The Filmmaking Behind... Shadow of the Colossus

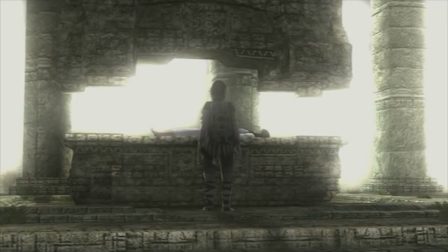[0:00]
Hello and welcome to Episode 6 of The Filmmaking Behind! A series where we break down and analyse video game cutscenes filmically to see how they work and why.
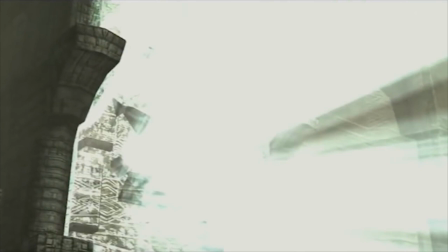[0:08]
Last week you were given the choice between two giant games, Shadow of the Colossus or Monster Hunter.
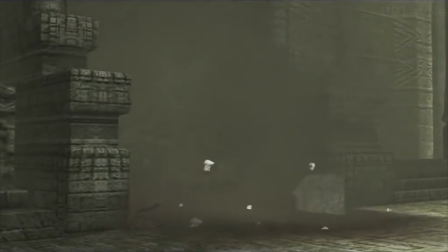[0:14]
And it was clear that you guys wanted to analyse Shadow of the Colossus. So here's Shadow of the Colossus.
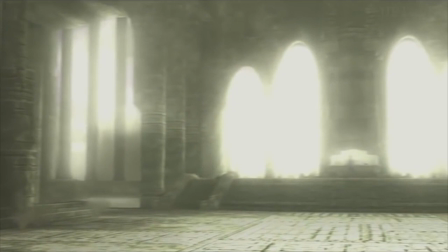[0:20]
Less words means more meaning right? Also do excuse my voice today, I ran out of hay fever medicine and I have really bad hay fever this morning.
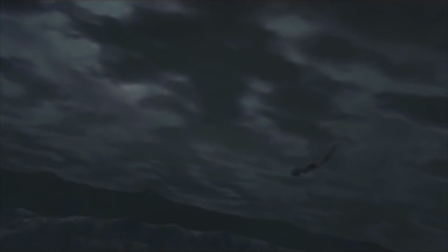[0:32]
So the story begins with a fade from black onto an unclear and dark horizon, followed by a bird flying across the frame for the camera to loosely follow.
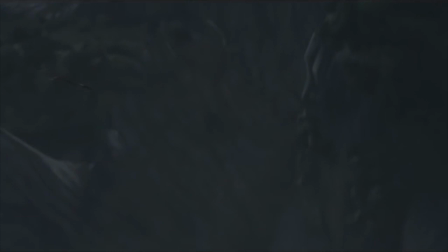[0:40]
All the while some angelic kind of tribal music plays in the background. So far this already tells us the main tone for the entire game.
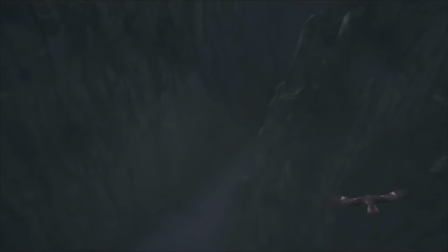[0:47]
We can see from the camera's view that this location is grand and mostly untouched by civilization,
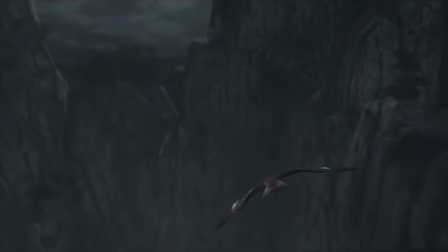[0:52]
therefore it comes off as a kind of sacred or at least special place, which the music only adds to create more of that sense of whimsicality.
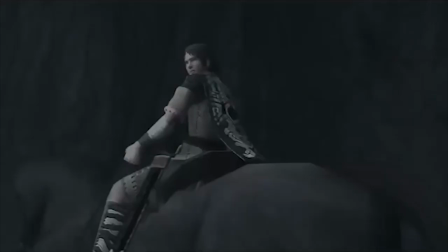[1:00]
As the camera continues to follow the bird we finally get introduced to our protagonist Wanda.
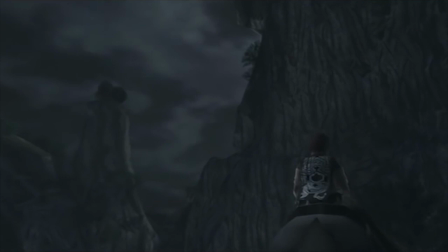[1:04]
The bird was simply a transitional tool, but gives off that sense of being a spectator on the events that are about to play out.
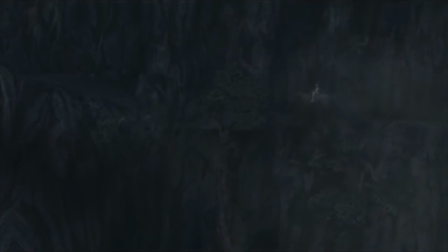[1:10]
From this point we focus onto Wanda and his horse aggro as they continue their journey, using wide shots to pull into the frame the large scope of the environment the two are in.
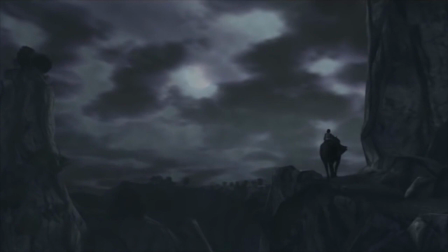[1:18]
Adding emphasis to both the actions required to move forwards as well as highlights the sense of spectating as the camera is just kinda flying above and around them. And for the final shot in this little scene, we see Wanda and Agro's silhouette against a distant land in front of them.
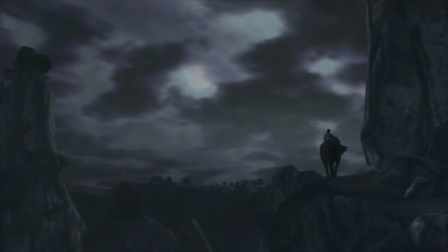[1:31]
By positioning behind them we're focusing more on their path forwards from here rather than the journey they've completed this far, and as the characters are small on the frame it suggests that there's much more travelling ahead of them.
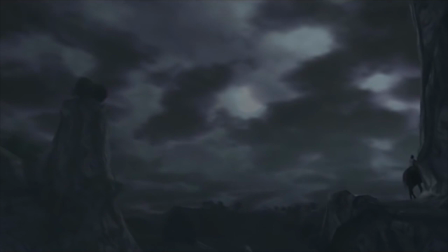[1:41]
Finally, positioning them on the right hand side of the frame allows them to push further this sense of moving forward as they start moving out of frame to the right. Which usually is the designated hero's direction in any film. Good guys go left to right.
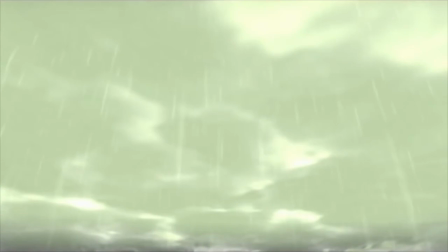[1:52]
A little later on we see another scene begin with a shot of the sky, showing it's raining, creating your typical pathetic fallacy by suggesting there's some kind of dread occurring.
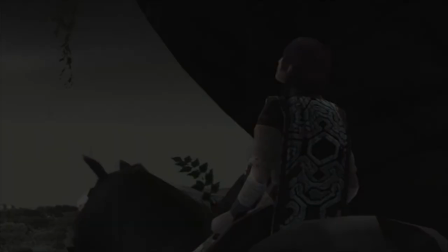[2:00]
This is juxtaposed by Wanda's determination to continue through the rain, utilising a major theme for Wanda as a character and the story as a whole.
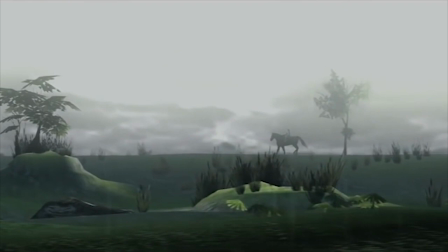[2:07]
Of pushing through sadness and dread to get what you want. Sacrificing getting wet to get to the destination.
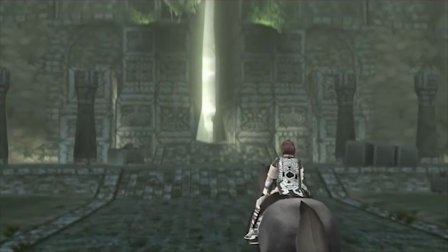[2:13]
And And as they get closer to the wall, the music climaxes to suggest their destination has finally been reached.
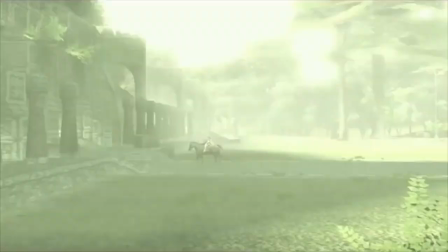[2:18]
It is an epic and sacred place. We then see the rain has suddenly stopped, as if to suggest that now the destination has been reached, there is no more dread to push the protagonist back.
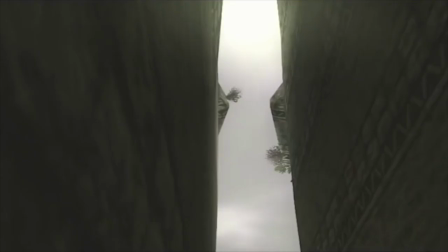[2:27]
It could also highlight how important this destination is as the weather is completely different here, but that's just speculation on my part.
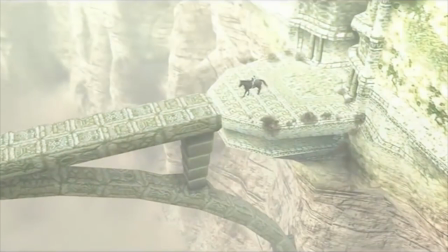[2:33]
Walking through the opening, the music begins triumphant and glorious before the camera moves ahead of Wanda to show the large fields of land enveloping this sacred place.
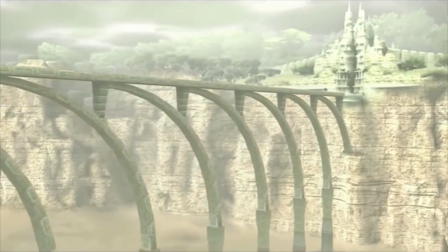[2:41]
The The camera turns up before switching to an extreme wide shot of the bridge to really create that godly feeling,
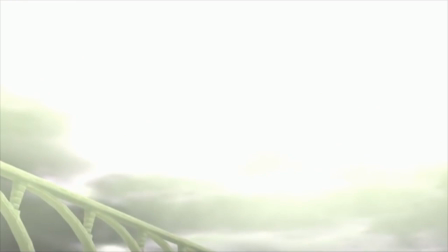[2:47]
and further highlights the large scope of the area before once again turning up to the sky. Truly angelic angles.
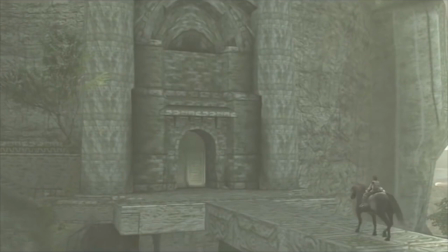[2:53]
And now with the music finished, we come closer to Wanda's actions again as he comes closer to the entrance.
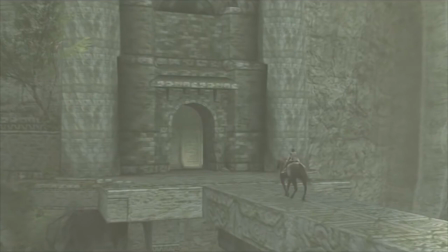[2:58]
Not so much giving a godly spectator feel for the audience, but more of a personal one, closer to Wanda as if we're kind of watching from his perspective at this point.
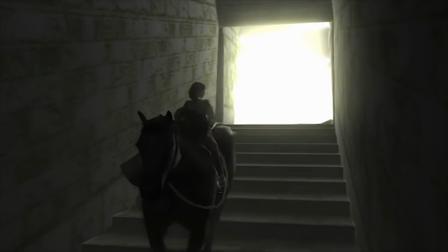[3:06]
And to add drama we cut to the other side of the entrance as it opens and light bleeds into the darkness. Once they're in, the door shuts and Wanda's turn behind him tells us that he's aware his choice of coming here has been logged into place.
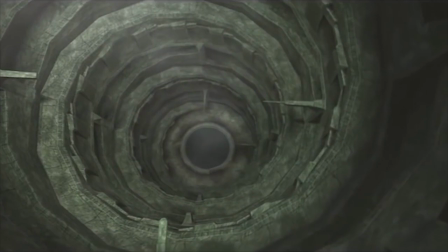[3:18]
Inside we're seeing more wide shots of the place to establish the scene for the audience, before coming back to Wanda at the bottom of the stairs.
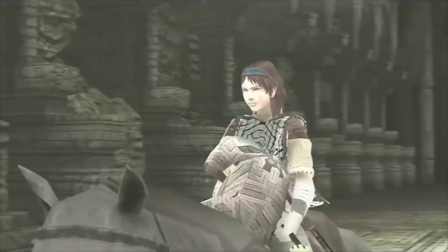[3:25]
And the music reappears once in the main room. The camera keeps behind Wanda to still create that personal tone, but looking around the room to show the large scope.
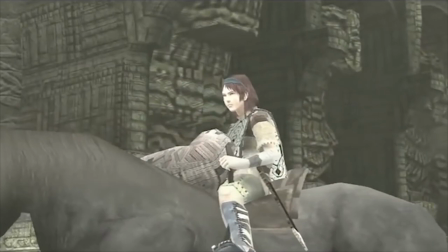[3:33]
It's at this point we come close up to Wanda as we see him get off of aggro with purpose. Yet here we can also see that he comes with someone else, and a foot to truly reveal their human.
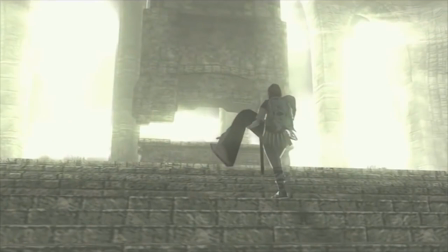[3:42]
Once at the altar we see Wanda positioned on the right facing left, suggesting he's not the perfect hero at this moment, as this is the classic stance for a villain.
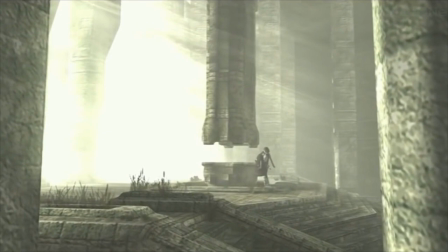[3:50]
This shot also utilises the frame within a frame technique between the two pillars and suggests Wanda is being caged due to both being shut into this building so far,
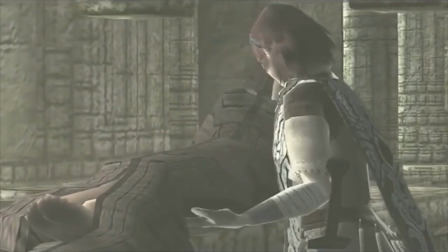[3:57]
and because perhaps he has no alternatives to achieve his desires.
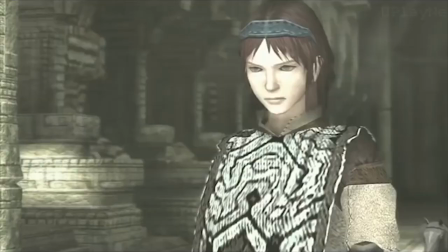[4:01]
We come close up to Wanda again to highlight his actions clearly for the audience to see and witness his expression of determination for whatever is about to happen next.
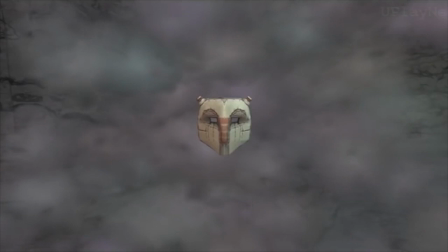[4:09]
Next we see a mask slowly moving closer to the camera in the centre of the frame, above a smoking map.
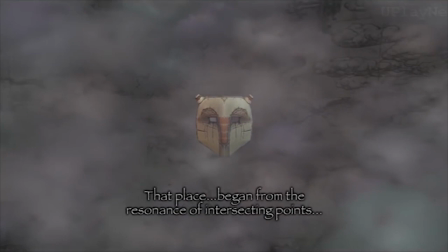[4:14]
The sound effects suggest a fire, keeping that kind of tribal and ancient tone. We then get some expositional speech about how this land is forbidden but can revive the dead,
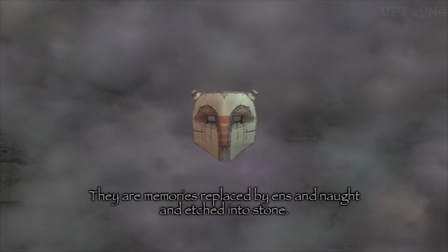[4:23]
telling the audience the purpose of Wanda's arrival without using an interaction between talking characters.
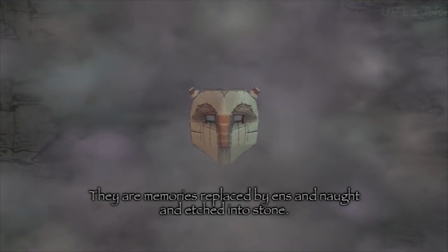[4:28]
The scene also plays off like a segment of a campfire story, more like a legend being told. Fitting further with the game's atmosphere.
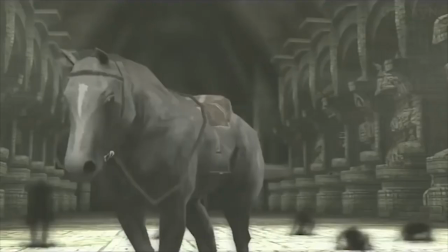[4:35]
And next we pull back from Wanda to reveal some shadow men pulling out of the ground.
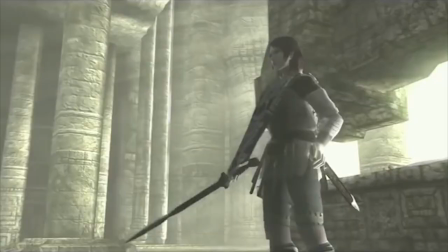[4:40]
With a slow dramatic turn of the camera and Wanda's almost sensual motions, we see the Wanda is unafraid of the monsters as he points his glowing sword towards them.
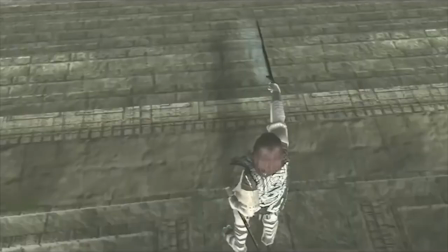[4:48]
Again positioning him to the right, facing left.
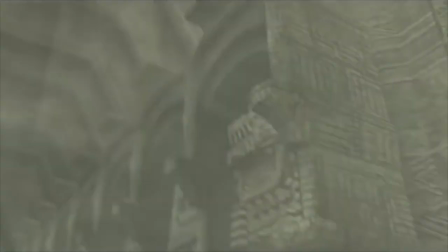[4:50]
The camera then has a wide shot showing the shadows suffering before flying through their smoky remains and turning up to the hole in the ceiling.
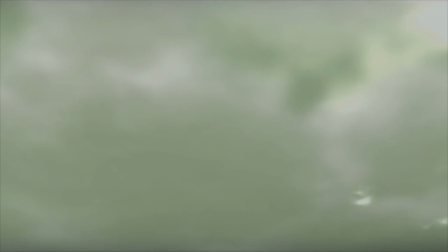[4:58]
This then transitions to a stormy sky, suggesting this action has caused a stir over the Forbidden Land in some way.
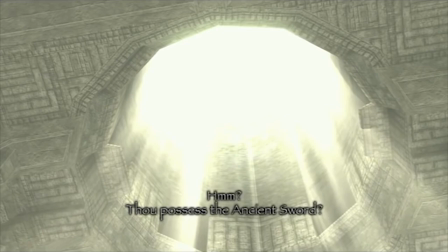[5:04]
And at this point, our next character Dormin appears and speaks to Wanda.
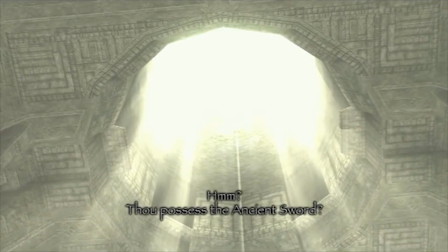[5:07]
The camera stays looking up at the glowing hole in the ceiling to suggest Dormin is somewhat godlike and not a simple human.
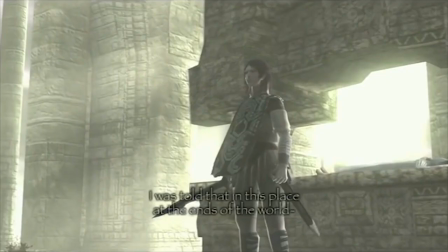[5:13]
They also have two different voice actors, one male and one female, to suggest that there is no gender or physical entity.
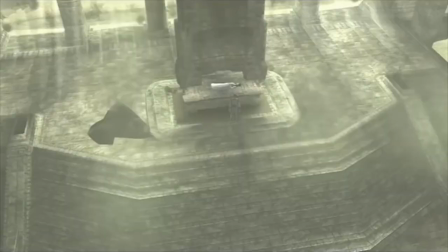[5:19]
Once again in Wanda's shots he faces right to left until this slowly changes as he explains his reasoning.
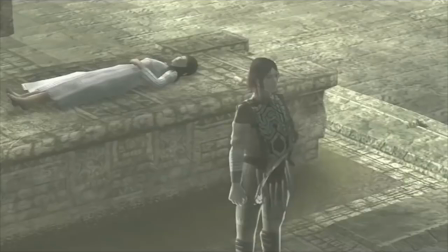[5:24]
Showing he has good intentions even though his actions may not be entirely heroic.
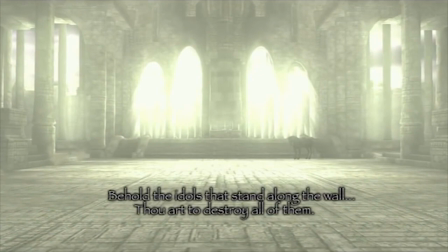[5:29]
While Dormin speaks, the shots return to the godly wide-angled shots again to allow for more emphasis of the mystique of the land, as Dormin themselves seemed mystical and godly.
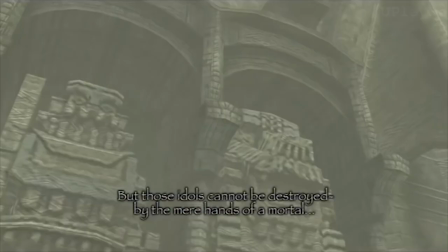[5:37]
It also allows the audience to see in more detail Wanda's surroundings, such as the idols of the colossi in the room and the girl, Mono's face.
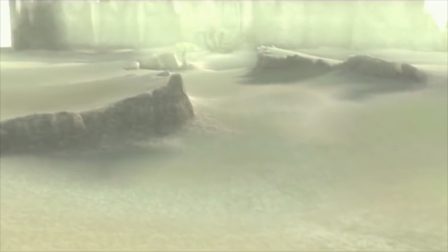[5:44]
At the end of the scene we get a movement onto a wide shot of the vast lands ahead of Wanda, before Dormin tells him to go and find the first Colossus in this direction.
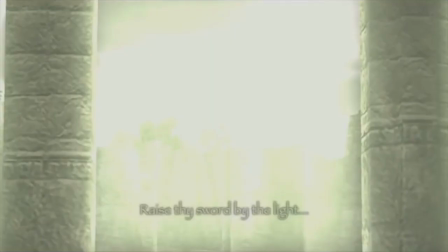[5:52]
From here, the camera is used to suggest Wanda's path forward once again, as his journey is far from over.
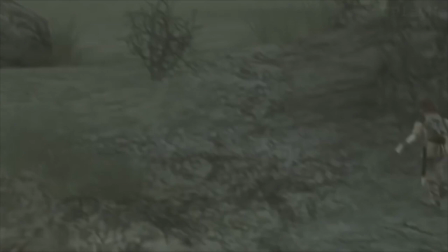[5:58]
Okay, first Colossus time. The introductory scene begins with Wanda placed tiny on the frame in the bottom right-hand corner. This achieves multiple things quite fluidly. His small frame compares to that of the Colossus and thus makes him seem less powerful and significant.
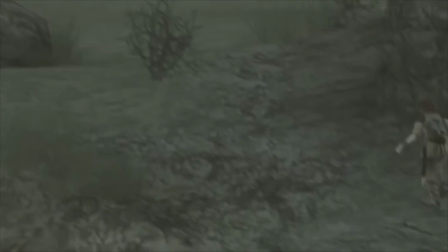[6:11]
This continues further as he's on the bottom of the frame and the Colossus is literally above him. And keeping him on the right-facing left continues the idea that he's acting in a non-heroic manner.
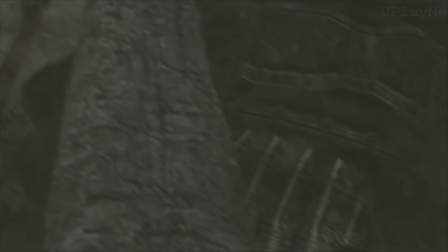[6:19]
Now before we see the actual Colossus, we first hear its roar, followed by a single giant foot, and then a slow movement following its body.
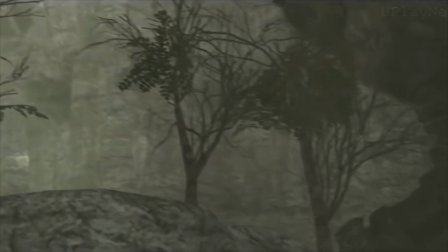[6:27]
These all add suspense as we still haven't fully revealed the Colossus since we haven't seen its face.
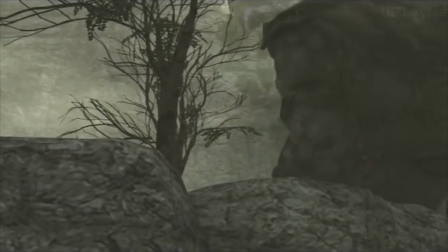[6:32]
And we're watching it from behind some rocks and foliage behind it, also adding more dominance to the Colossus as not even the camera wants to be discovered by it yet.
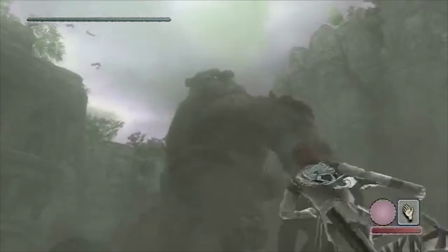[6:40]
Mimicking Wanda's actions. And now the gameplay begins, and honestly the majority of the gameplay says enough for the filmmaking.
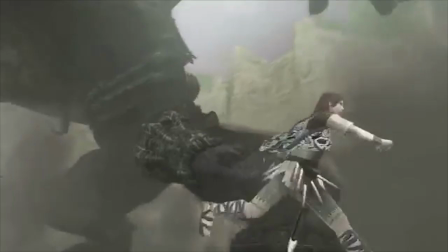[6:46]
The Colossus is placed a little away from you but still towers enormously over the frame,
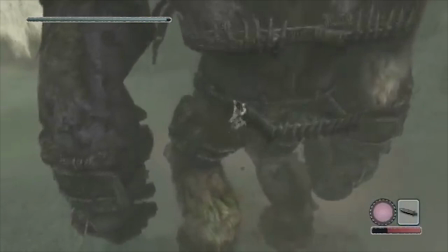[6:50]
and as you climb up its body the camera focuses more on the little actions of Wanda rather than the full scope of the Colossus.
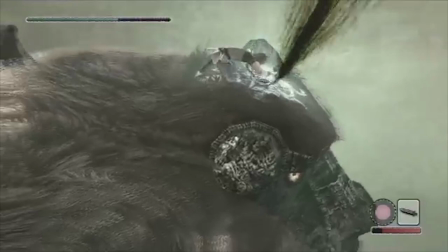[6:56]
Once at the top you finally get to see the Colossus below Wanda as the power dominance shifts between the characters,
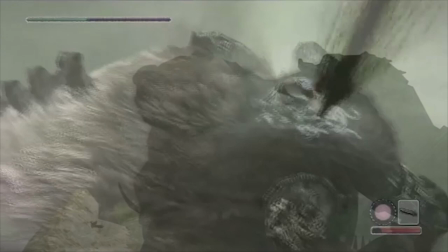[7:02]
and once the final blow is hit we come back to the cutscene format.
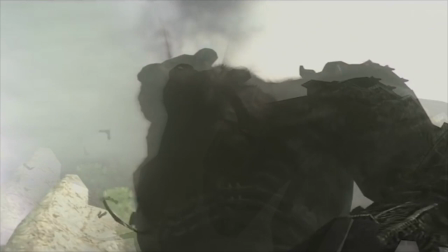[7:06]
Here we start with a harsh low angle of the Colossus, to highlight its size once again before pulling the camera back a little bit in the next shot.
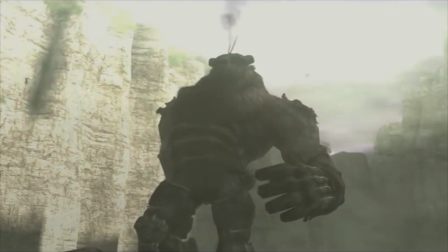[7:13]
This time encapsulating most of the colossus into the entire frame, and giving it plenty of headspace above it to minimise its size a little bit.
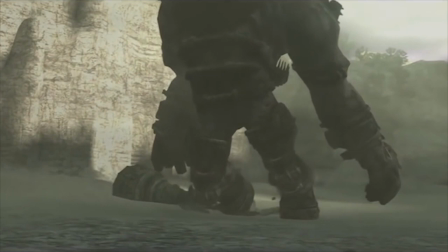[7:20]
All the while we see its head spurting a stream of blood. The camera then slowly pans down in preparation for the colossus' final action of collapsing to the ground.
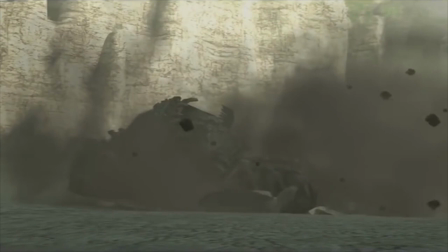[7:29]
Capturing it entirely in the frame to show how its dominance has been completely taken away.
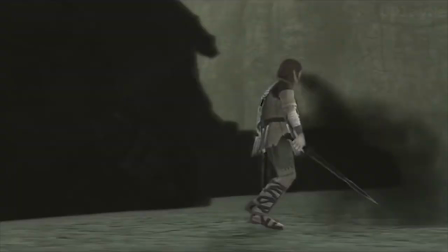[7:34]
The music also sounds mystical, but almost a little sad. And next we see Wanda stabbed by some sort of dark energy, before transitioning us back to the altar.
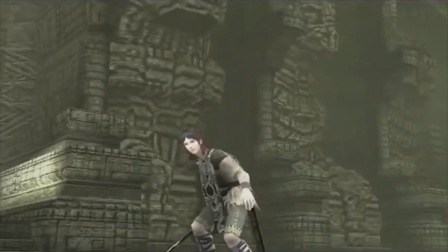[7:43]
Now with one shadow man facing over Wanda's unconscious body.
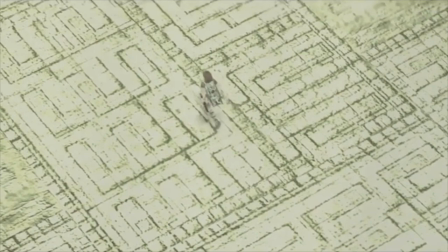[7:46]
When he awakens he continues to face right to left on the frame, before the camera uses a harsh high angle watching Wanda and the altar from Dormin's outlook.
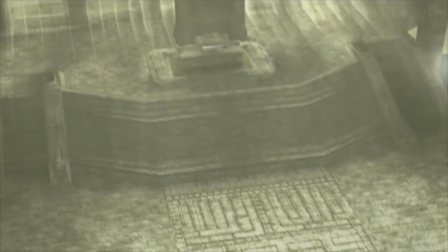[7:53]
Again giving the audience that sense of godly spectatorship.
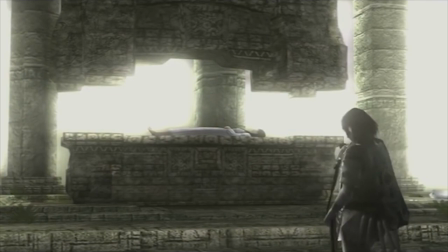[7:56]
At the altar, the background light blooms heavily to put all emphasis on the structure holding Mono and taking away from any distractions that the view might give beyond her.
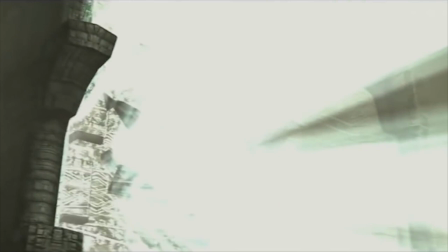[8:04]
And with dramatic triumphant music, we see one of the colossus idols explode.
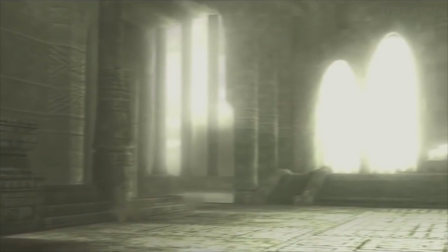[8:08]
At this point, the game becomes quite formulaic, and uses the same camera techniques of looking up a doorman and changing to the next Colossus idol. So we're now gonna skip to each Colossus intro.